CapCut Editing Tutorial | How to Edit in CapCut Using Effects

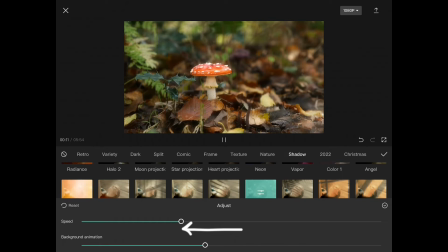8:17 This effect just does exactly what it sounds like. It looks like light filtering through tree leaves,
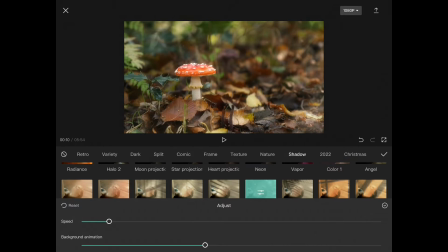8:24 so it makes a really cool out of focus light glimmering look, which makes sense with the setting of the mushroom scene. And in this one, the adjustments you can alter are the background animation, which is just pretty much the opacity,
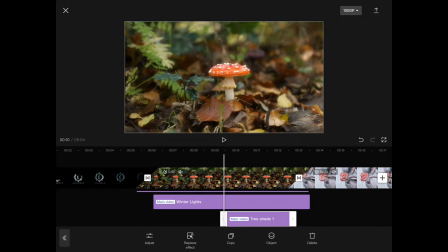8:38 and you can also alter the speed in which the lights are glimmering. I lowered it significantly. I like piling on a lot of subtle layers because it makes it feel more real. Right here, I'm going back and forth so you can see the before and after of using that effect.
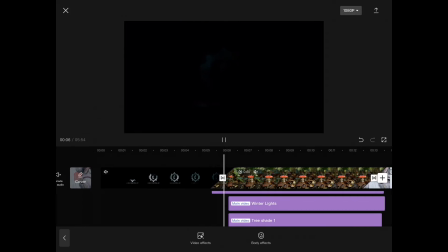8:55 And as you can see, it makes a huge difference, but not to the point where it's like, oh, that looks super fake.
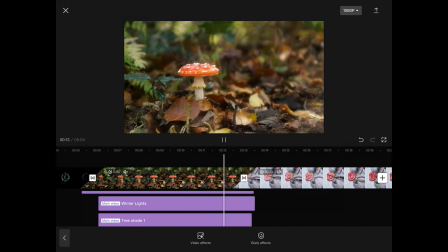9:02 You know what I mean? And you guessed it, I'm adding one more effect.
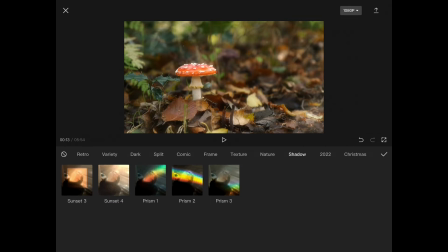9:08 I'm going into the shadow category and adding a filter called Sunset 4.
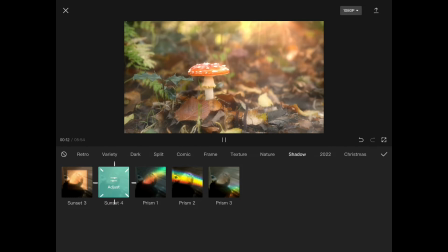9:14 Because with all the other effects,
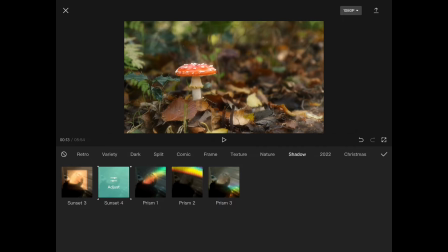9:16 it would just make sense for there to be sun rays somewhere or some evidence of the sun coming through the forest.
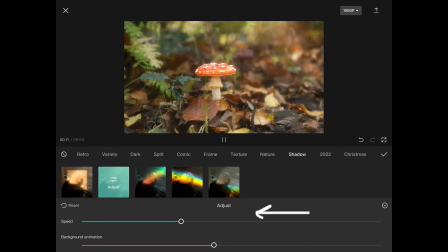9:23 And this does a great job at that, and I'm going to make that lower in opacity.
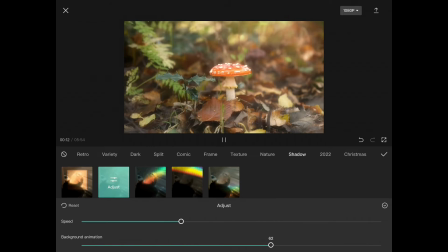9:30 The speed isn't like a lot with this filter. It's pretty subtle already.
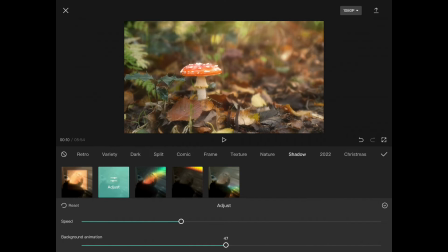9:35 I'm mostly paying attention to the opacity of it.
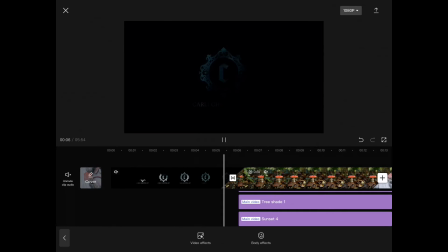9:45 And here's what it looks like. I love it.
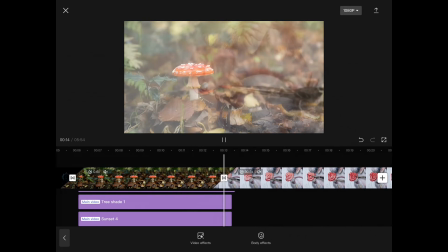9:52 Okay, so the next thing I want to do is add the title of the video into this little scene.
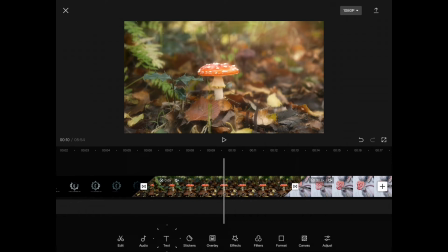9:58 I'm first going to deselect out of the footage by tapping somewhere else on the screen from it.
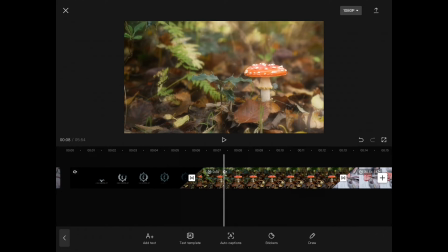10:04 Select text, then add text, and a keyboard will come up.
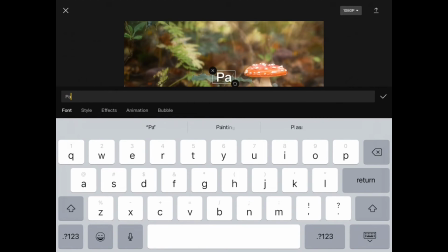10:10 Type in what you want your text to say. Mine is going to be painting a mushroom with gouache paint. And I'm actually going to do 2 text boxes because I want them separated a bit on the footage. Above the keyboard, you see font, style, effects, animation, and bubble.
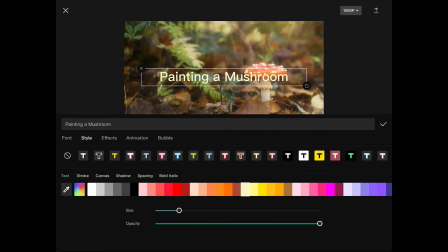10:28 I'm going to be selecting style, and this is where you can change the color, size, and opacity of your text.
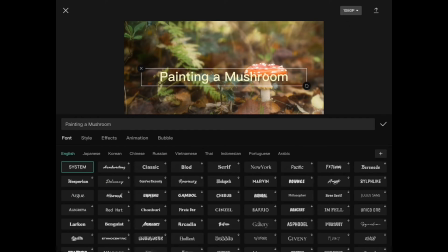10:34 You can also add a colored text box behind your text. Then I selected font, and I'm choosing a font that kind of looks like a storybook font. I took a minute scrolling through all of them. They just have so many to choose from.
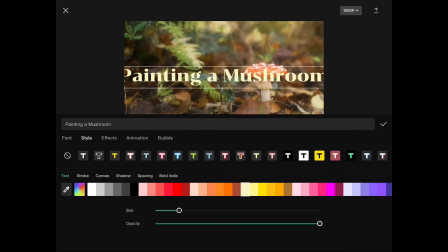10:50 I decided I wanted the letters to be glowy and golden looking because I wanted it to go with the theme of the mushroom scene. So I tapped on effects, and under there is so much stuff you can choose from.
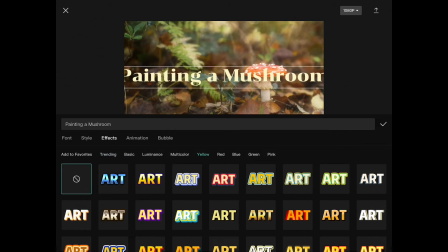11:05 They have all sorts of effects.
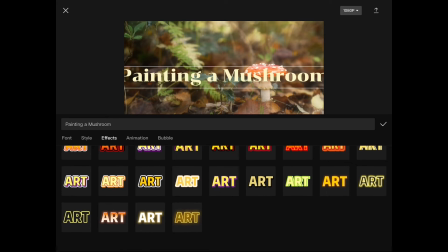11:08 It kind of reminds me of the old Microsoft Word fonts that you could use, but cooler.
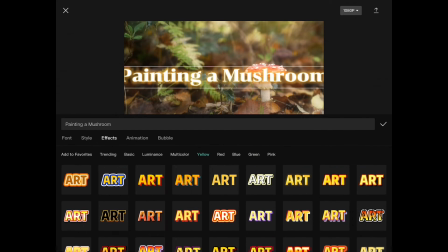11:15 This one I chose makes it look like it's glowing on the edges, and I decided that was the best option for what I'm trying to go for.
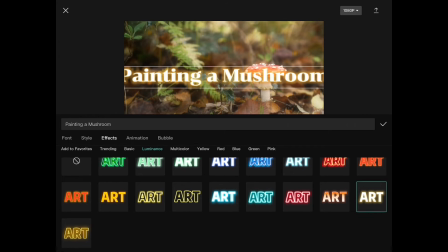11:24 And I also changed my mind on the font, so let's fast forward a bit because I wound up just scrolling through a ton.
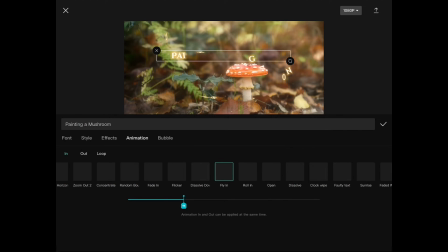11:36 Alright, so this is ultimately what I came up with. I wanted to fade in and out with the transitions I put for the footage. So I'm going to select animation, and here you have all of these options. As you can see, you have the options on the upper left corner, in, out, and loop.
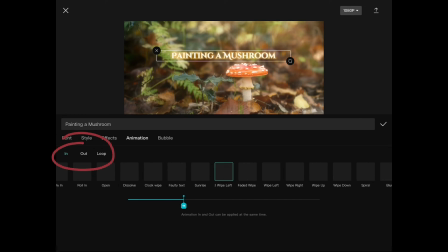11:55 So you can have an animation fade in, out, or you can just have it continuously animate throughout the duration of your text. I'm placing an animation under the in option, and I selected the animation called open, and I'm just increasing that to 2.2 seconds.
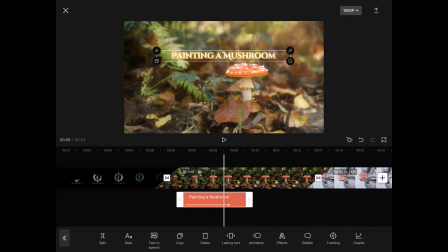12:15 A slow fade I felt like went with the theme of the mushroom scene.
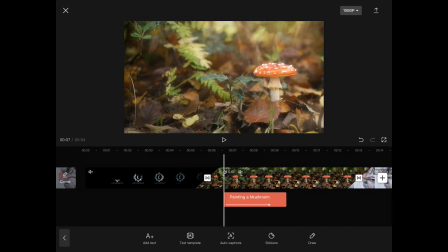12:20 And this is what it looks like.